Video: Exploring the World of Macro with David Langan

Hi, you're watching AdoramaTV. My name is David Langan. I am a documentary lighting cameraman and today I'd like to talk to you about macro photography.
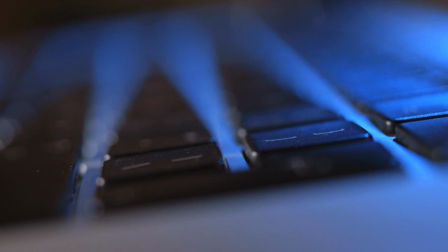I'd like to show you using macro lenses how you can open up so many more possibilities. There are many macro lenses across all price ranges. I've chosen two here that I like to use. This is a L-series Canon 100mm macro lens. It's a mid-price lens that delivers excellent picture quality and gives you that lovely Canon warm look. and here is my particular favorite lens which is a Hasselblad 50mm macro lens that comes with a series of boosters that allow you to incrementally go up the focal length up to 200mm in different sizes. This makes it a very very versatile lens. Well let me show you what I'm talking about.
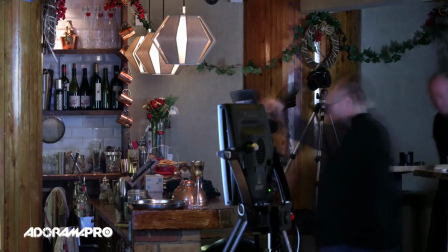I use macro photography in my work to help illuminate the storytelling process. For example in science or crime documentaries it's a great way to illustrate the detail or the evidence and even simple stuff like paper or scripts or computer screens you can bring a beauty to simple objects so for example here is a keyboard or a laptop I'm going to try and show you how
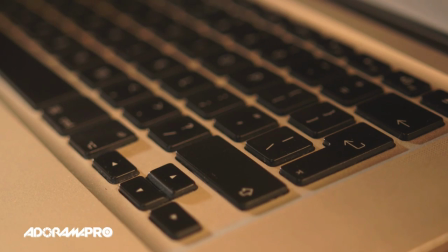you can bring some elements of beauty to this object in terms of lighting you're in a Gulliver's
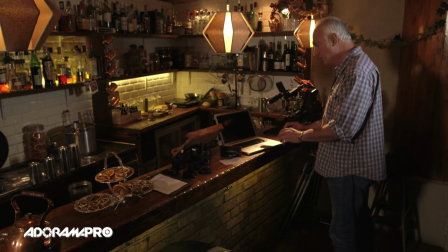world where you can almost do anything you want because you're immersed in a world that isn't relevant to the bigger outside picture.
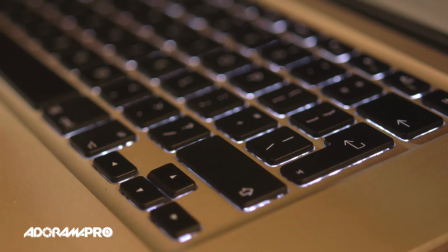So here we go, let's try and turn on the internal light of the screen,
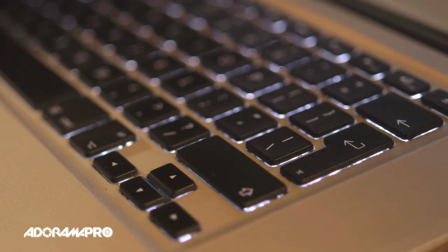bring it up to a level and get a focus.
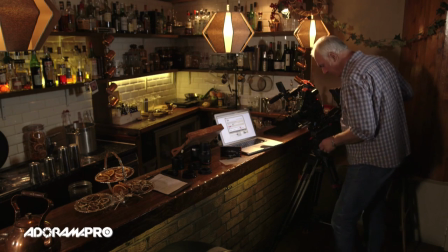At the moment I'm on a basic 50mm macro lens,
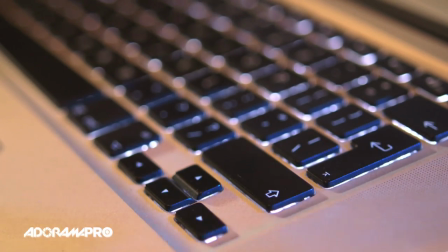I'm going to turn on a backlight which is a nice blue roomy backlight here which when I turn off all the other lights you can see
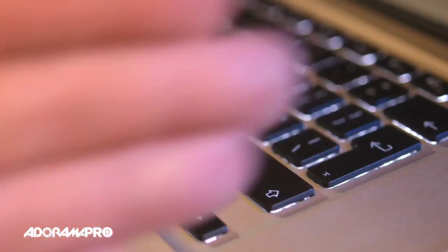that it's giving me a nice edge on the foreground.
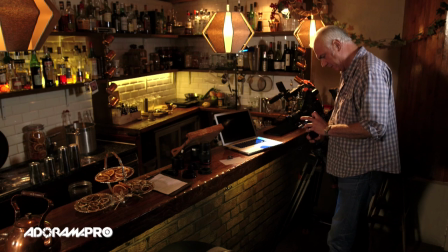I then got my nice little Aladdin light here which is a wonderful little thing which I can then change the intensity.
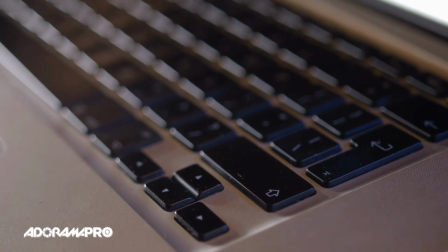I can also change the color temperature. It's nice to contrast.
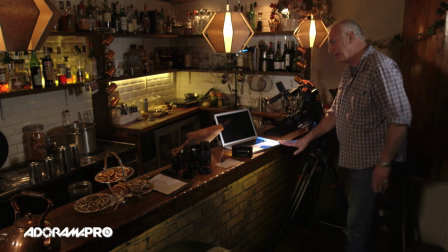The trick here really when shooting with macro lenses is to try always to shoot along the oblique. Never shoot square on or flat to the object because you never get the benefit of the fall off of the macro lens.
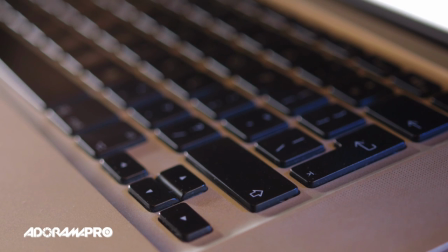So the trick is oblique down the line and get as much of an angle as possible to get that lovely fall off.
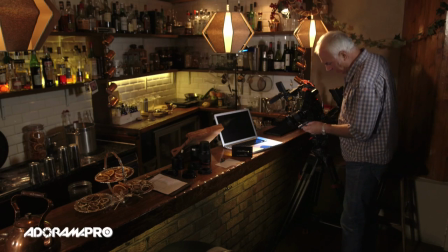So here we have an image that's 50 mil. I am basically, I think, wide open. My ISA setting is on my C300 here is, I'm going to put it at 850, which is what it's supposed to be.
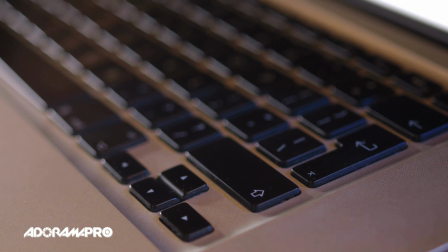And there we go. That's the end image. So I'm going to show you, you can also do,
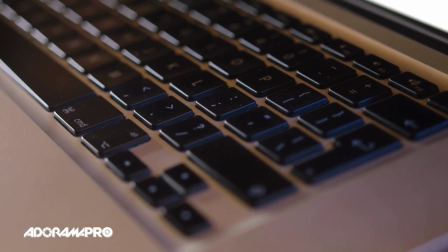you can travel down the line with the image by just pulling focus to give you some sort of motivation.
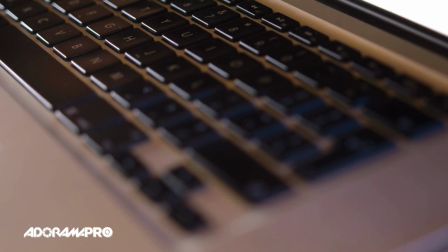Either fingers coming in to hit the keypads can motivate your pull focus or
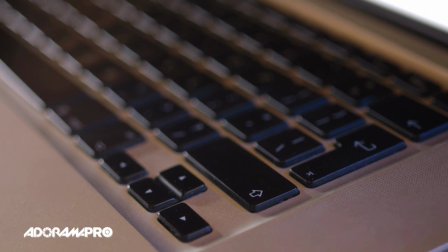just giving you some action in an otherwise static frame.
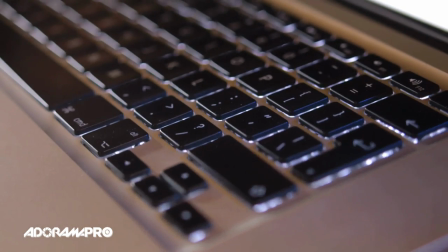It's quite nice as well. So it's quite a nice cut point to come in and out on the end of a focus pull.
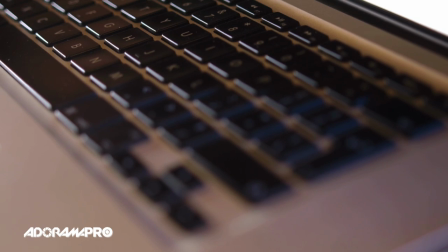So there you go.
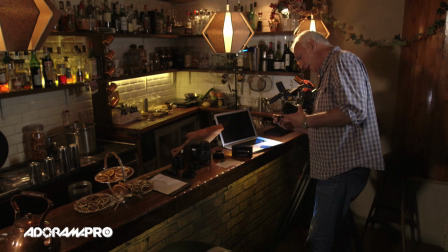So now you change lenses a booster that is 16 plus so
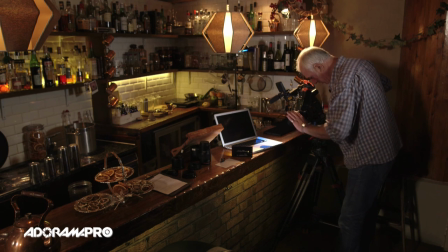this is this means my minimum depth of field is now gone from 50 mil macro which is about 17 or 18 inches to much much closer and
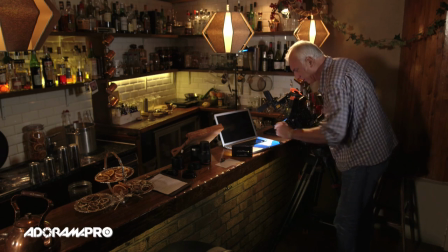now in effect on the very very foreground of the keyboard here and you can see
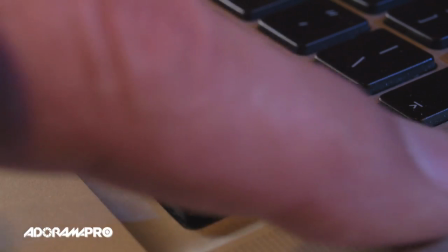that the the line of focus the focal plane is
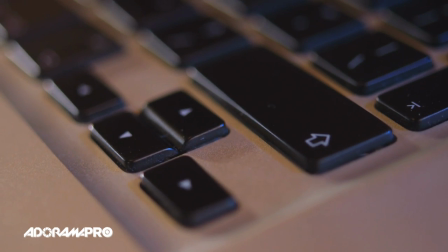very very finite literally it's in millimeters as you can see
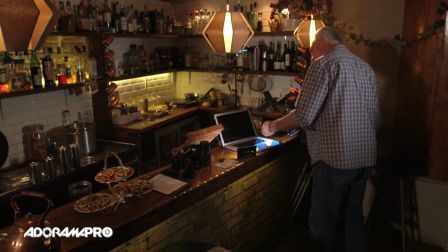there so there you go so that allows me to now have a very very fine depth of
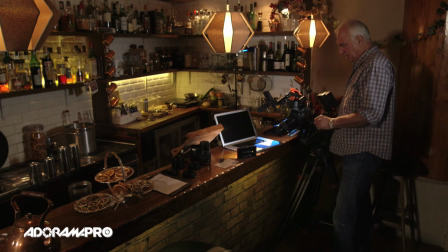field on that lens if I was to increase
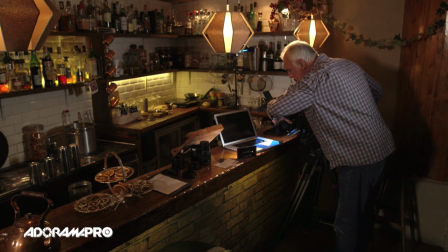the f-stop to f20
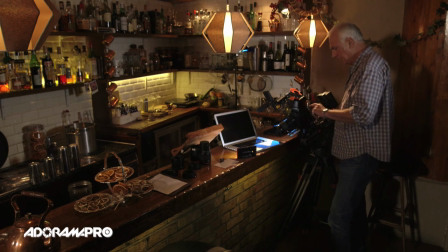say f11 and i'll cheat it for you so i can actually just do it using the iso rating so let's go to 6400 so six thousand bit more maybe eight thousand but
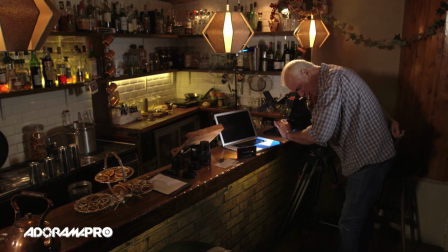in effect what you've done there is you've increased your focal length
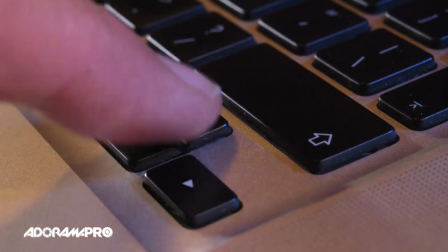so the foreground sharp and the background is certainly not soft it's not sharp
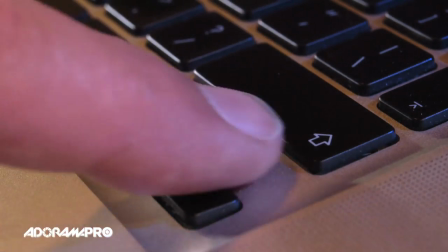but you can see that you've got a greater depth of field which is useful sometimes
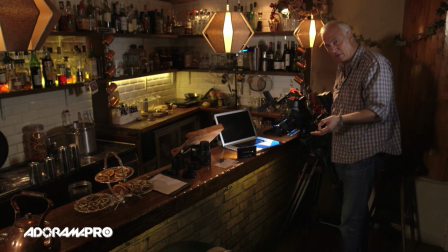to illuminate both the context of what you're shooting and the detail of what you're shooting you're not always trying to have a completely soft image so that's one way of doing it using using lighting using iris and or these days on modern cameras using your ISO rating I've added one more booster to
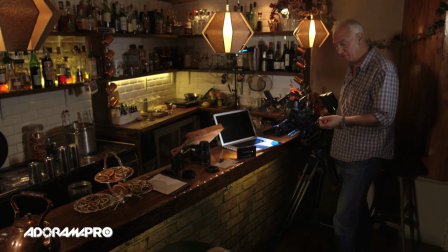the 50mm macro lens it's a 60mm additional booster that as you can see from this
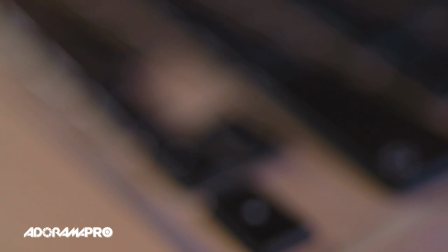picture the previous image is much softer the reason for that is that the
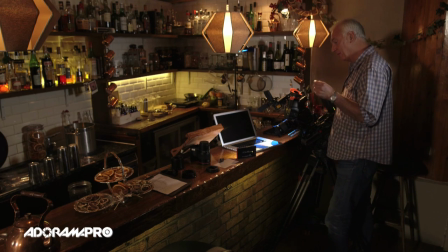depth of field is even more foreshortened and the minimum middle focal distance is even even tighter to the lens I have to bring everything
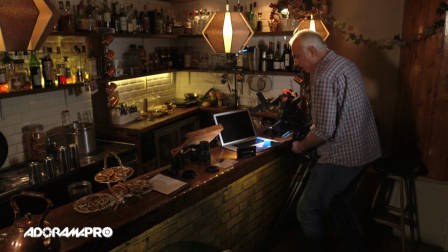closer you're working within a few inches of the front of the lens
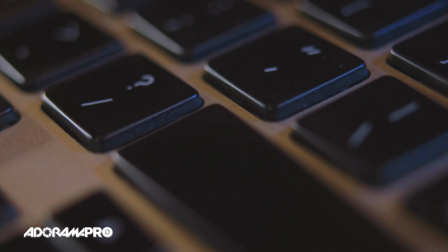as you can see there this image you really are now in the world
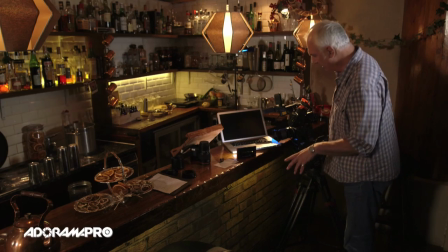of the keyboard what I've done here is I've reduced the line
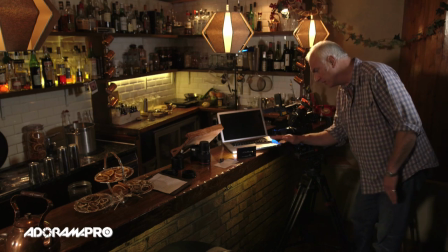of attack to almost on the deck so it's actually almost shooting along the line of
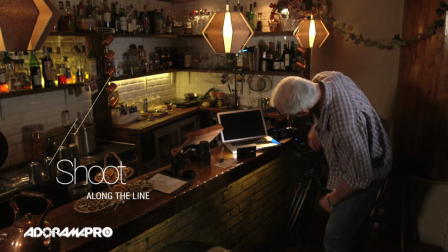the keyboards I've cheated the keyboard up slightly because I'm trying to get the line to be in the middle of the macro lens,
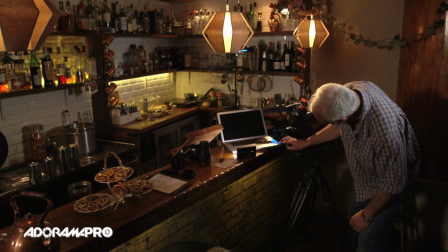which means I can't get the lens lower than that, it's actually touching the deck,
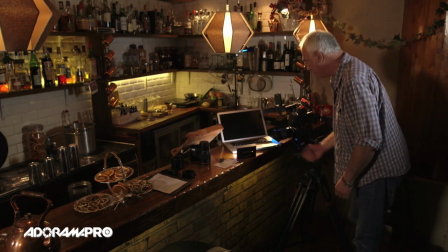so I've cheated the keyboards up. As you can see now,
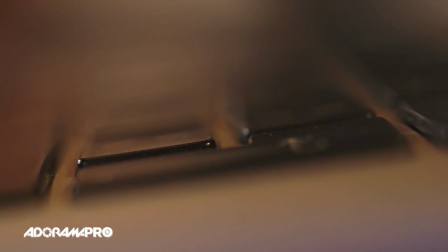I can travel and choose to start or be anywhere down that line of keyboards.
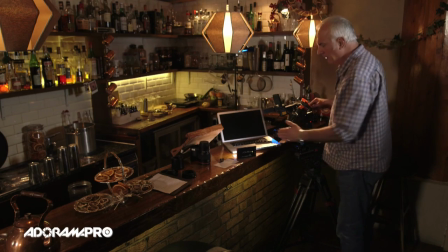that's quite a nice shot and again because i'm shooting wide open the depth of field is infinitesimal it's like millimeters so
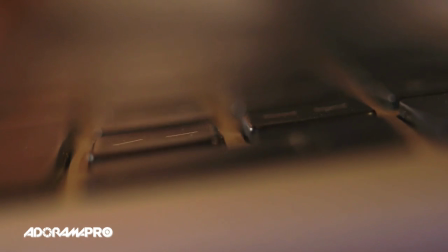when you travel you have this kind of wave of softness before the point of focus and after the point of focus and as you travel down it you get a lovely soft
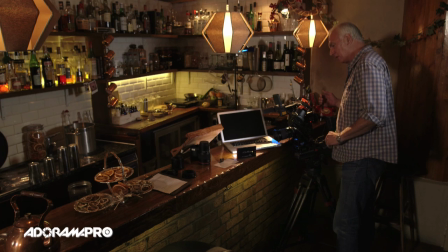rippling effect which is again your pull focus i'm going to just change the lighting here a bit and
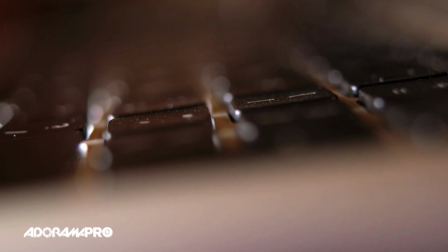again feel free to do almost anything you want with lighting because this is a this is your own world,
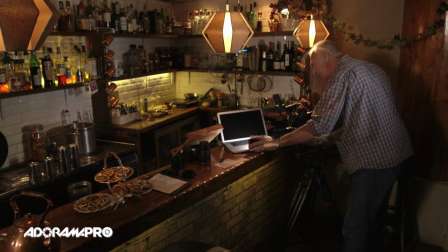the world of macro. Right, so that's kind of funky.
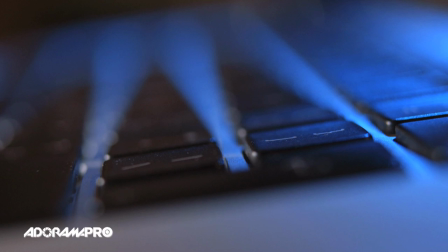It might be a bit too much, but you can light for beauty. In this case, I've got a lot of a very strong blue backlight, which I'm just doing as it looks beautiful.
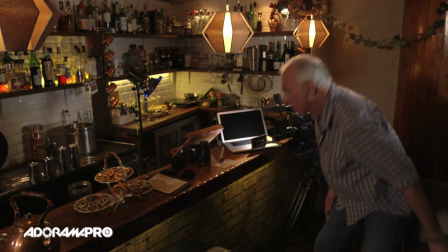I could take that down to get rid of the colour blue and just have it kind
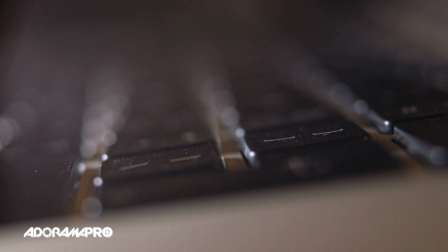of purely and simply illuminated so you can see what it is but it's your choice.
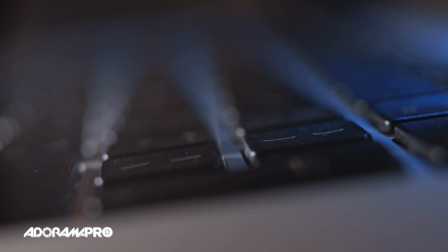I quite like a little bit of that blue, maybe not quite so much as I had before. Just maybe light the foreground like that to see what it is I'm looking at.